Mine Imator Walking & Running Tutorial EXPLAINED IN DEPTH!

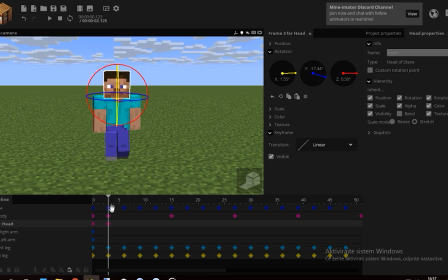490s
The head should always be facing forward, unless you're trying to make it face left and right, because in that case, it would be a little more complex. You should adjust the body's motion to that as well.
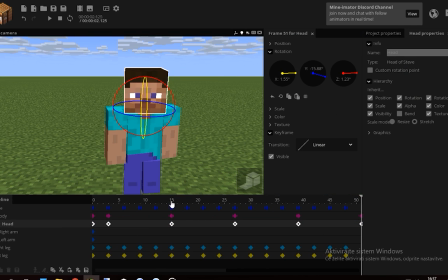502s
At the end, don't forget to apply ease in and out to the head as well, or else it will be delayed from the body.
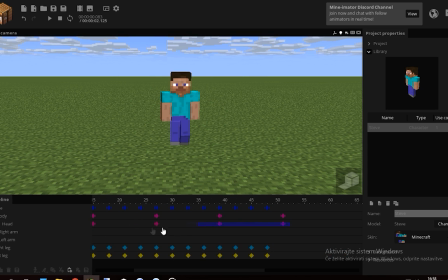508s
So now it's facing forward, but you could add some pretty cool effects if you were to use a different ease in and out, because the head wouldn't be directly where the body is. But don't overreact, or else it might look weird.
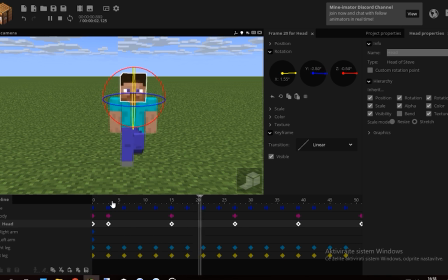521s
Keeping it linear actually won't be so weird if you had smaller movements. For example, the body is moving 14 degrees to the right.
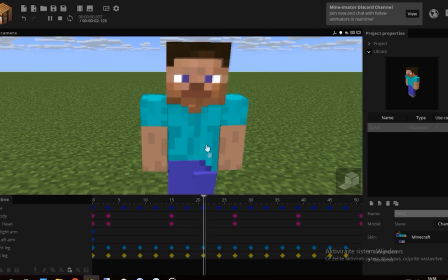531s
If this number was smaller, the head would actually look realistic as if it's trying to follow the body,
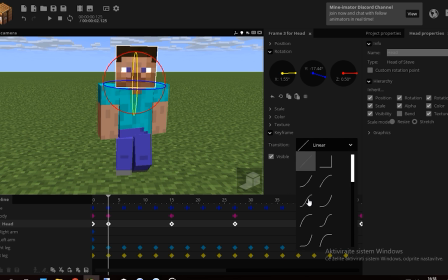536s
but the movements here are too big, so let's just keep it in and out as it was before.
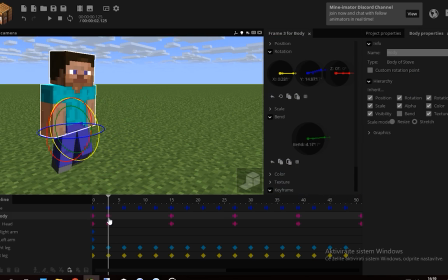540s
Now those of you who know my overlapping technique should know that the hands shouldn't be in the same line as the body, but rather overlapped a bit forward.
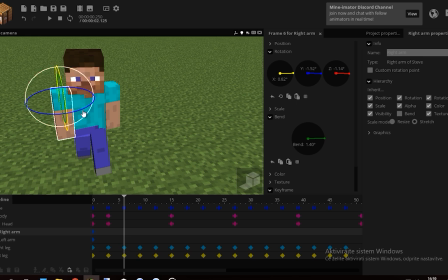549s
So I'm gonna move the hands here. The body was facing forward, so this hand should be coming forward on this side.
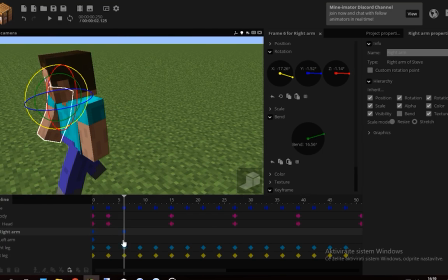557s
While it was bent backwards on this side, this hand should go backwards as well.
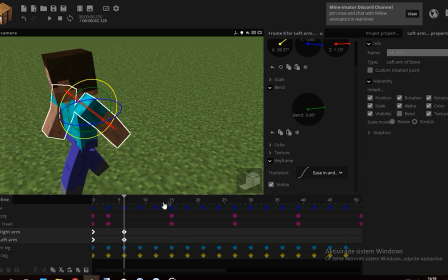564s
The hands too should have an ease in and out transitions. Repeat this process by switching between the arms.
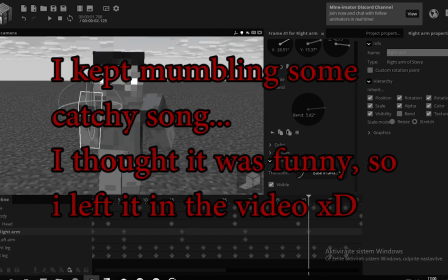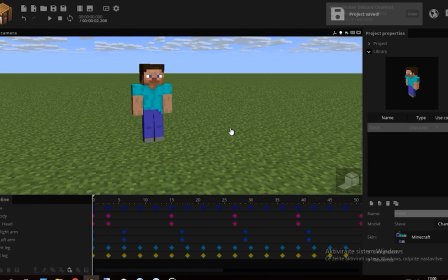576s
In the end, you should get something that looks like this.
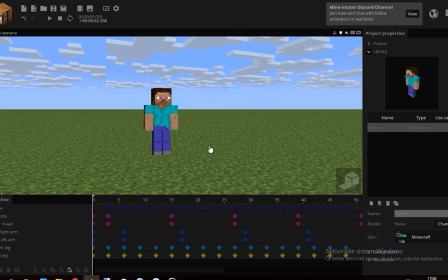581s
Might be a little too extreme, maybe too fast, but I don't have enough time for you to explain a decent walking animation, so you're gonna have to do with this.
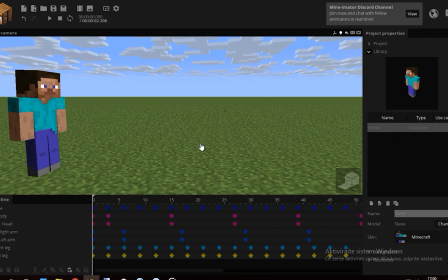589s
It looks pretty realistic, and it honestly, it's much better than what I see from you guys. No offense, I know you're still learning, but this is something to start off from.
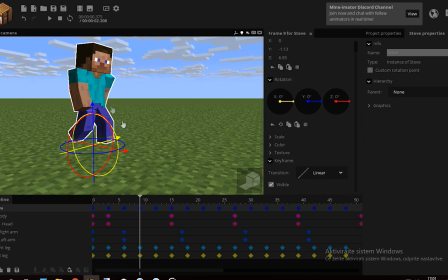598s
And if you learn something from this, you can adjust it to your own animating style, which will benefit you as an animator itself.
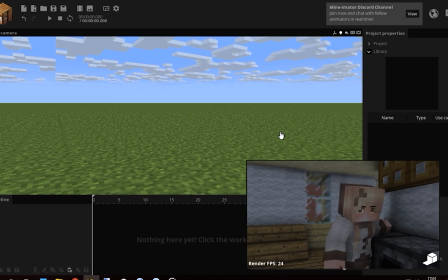607s
Trust me, this is one of the simplest things in animation. For example, the divided 4 animation I'm working on right now is a lot more complex.
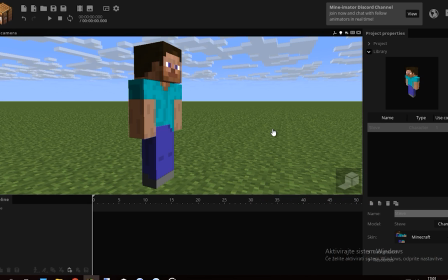615s
Next off is the running animation. As I said in the start, most people learn walking and running animation cycles from other people.
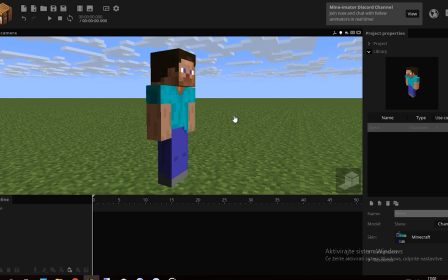621s
I learned this one from a YouTuber called Kazukoja.
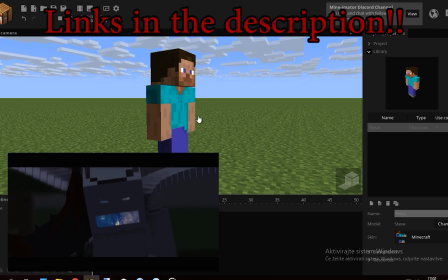624s
You might know him for his reality series, which is, by the way, pretty damn amazing, and it's also the foundation based on which I made Divided, so all thanks to him.
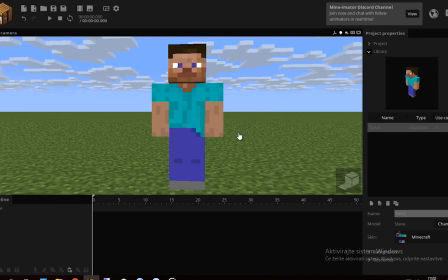633s
He's a really great YouTuber, you should probably check out his channel as well, and if you want to learn the running cycle in detail, you should probably go check out his video instead of mine. This is just a brief explanation.
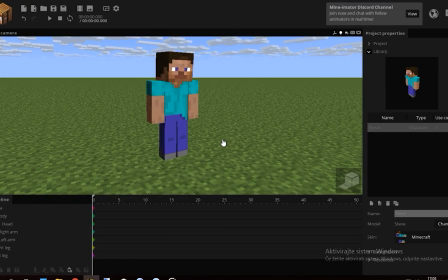645s
Now that we've got Steve in a nice relaxed stance, we can start animating.
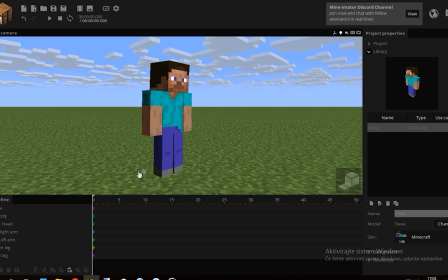649s
First off, this running tutorial requires you to animate on a 45 degree angle.
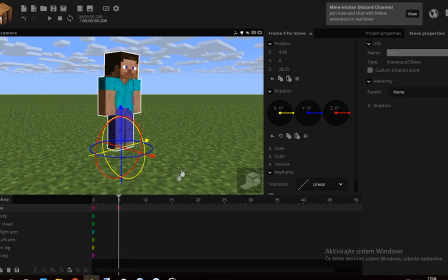654s
So to start things off, I'm gonna slant Steve 45 degrees forward. Yup.
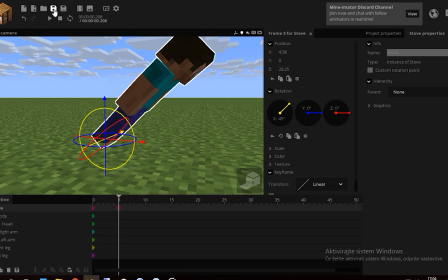660s
Might seem weird at start, but it actually looks nice, and I'm actually using this running tutorial.
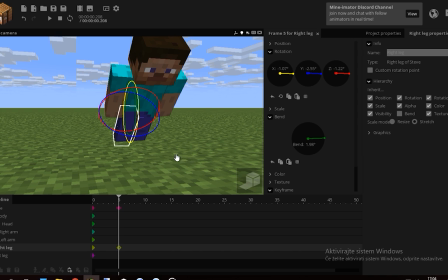666s
I mean, this running technique. Now, select one of the legs, which is gonna be the starting leg. I'm gonna select right leg, and extend it completely.
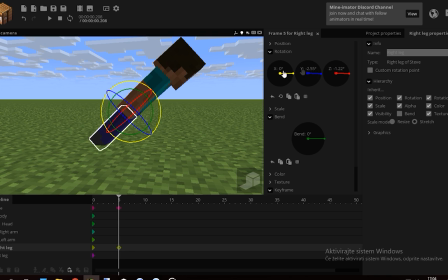673s
Leave those two, those doesn't matter. Just extend the X and the bend. The other leg should be brought up forward and bent probably as much as it can. Then the body
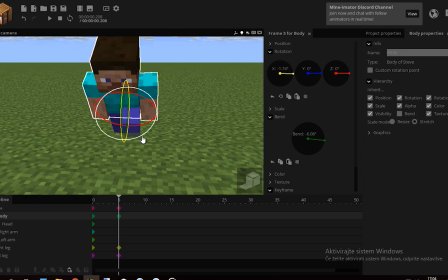684s
should be bent upwards a bit so the character can see where it's going, and bent so it gives this leg some space.
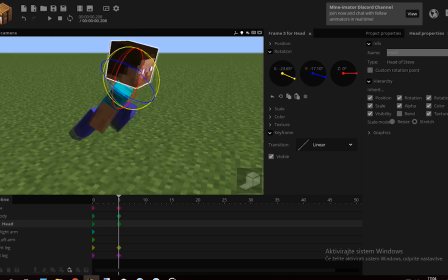692s
The head should be facing forward as always, which is normal. I mean, when you run, you walk, you look forward, this is normal.
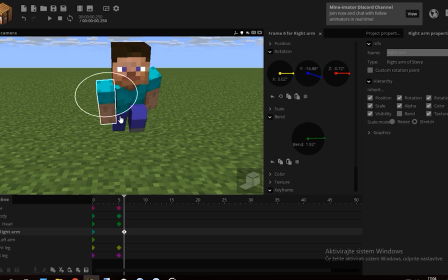699s
The arms, with a bit of delay, are facing forward as well, so rotate the Y,
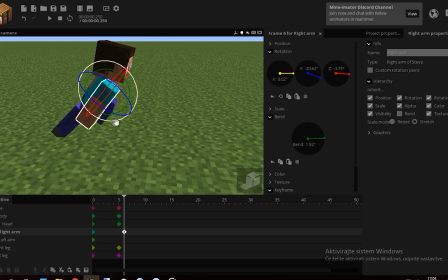705s
rotate the Z if you need to, and the X, and bend this.
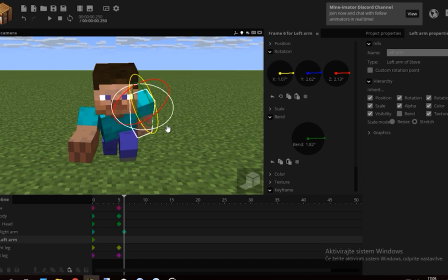709s
The other arm should do the same, but of course backwards, so rotate the Y, rotate the Z,
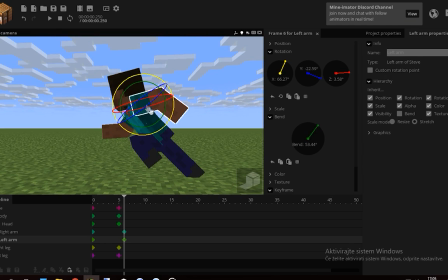715s
rotate the X, and bend it so it's aligned with the body, basically, and this is the starting stance of your running cycle.
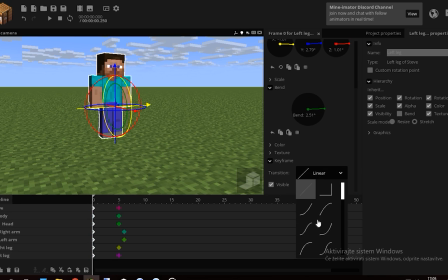724s
Looks like this right now, so maybe give it a bit of... Yeah, this looks nice.
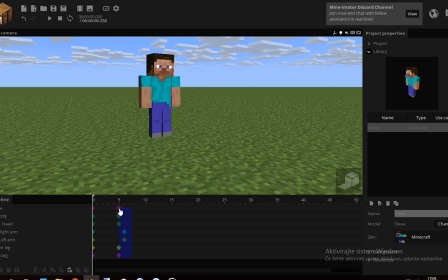730s
Easy in and out cubic. It's a bit fast, though. I probably should move this here. Yeah.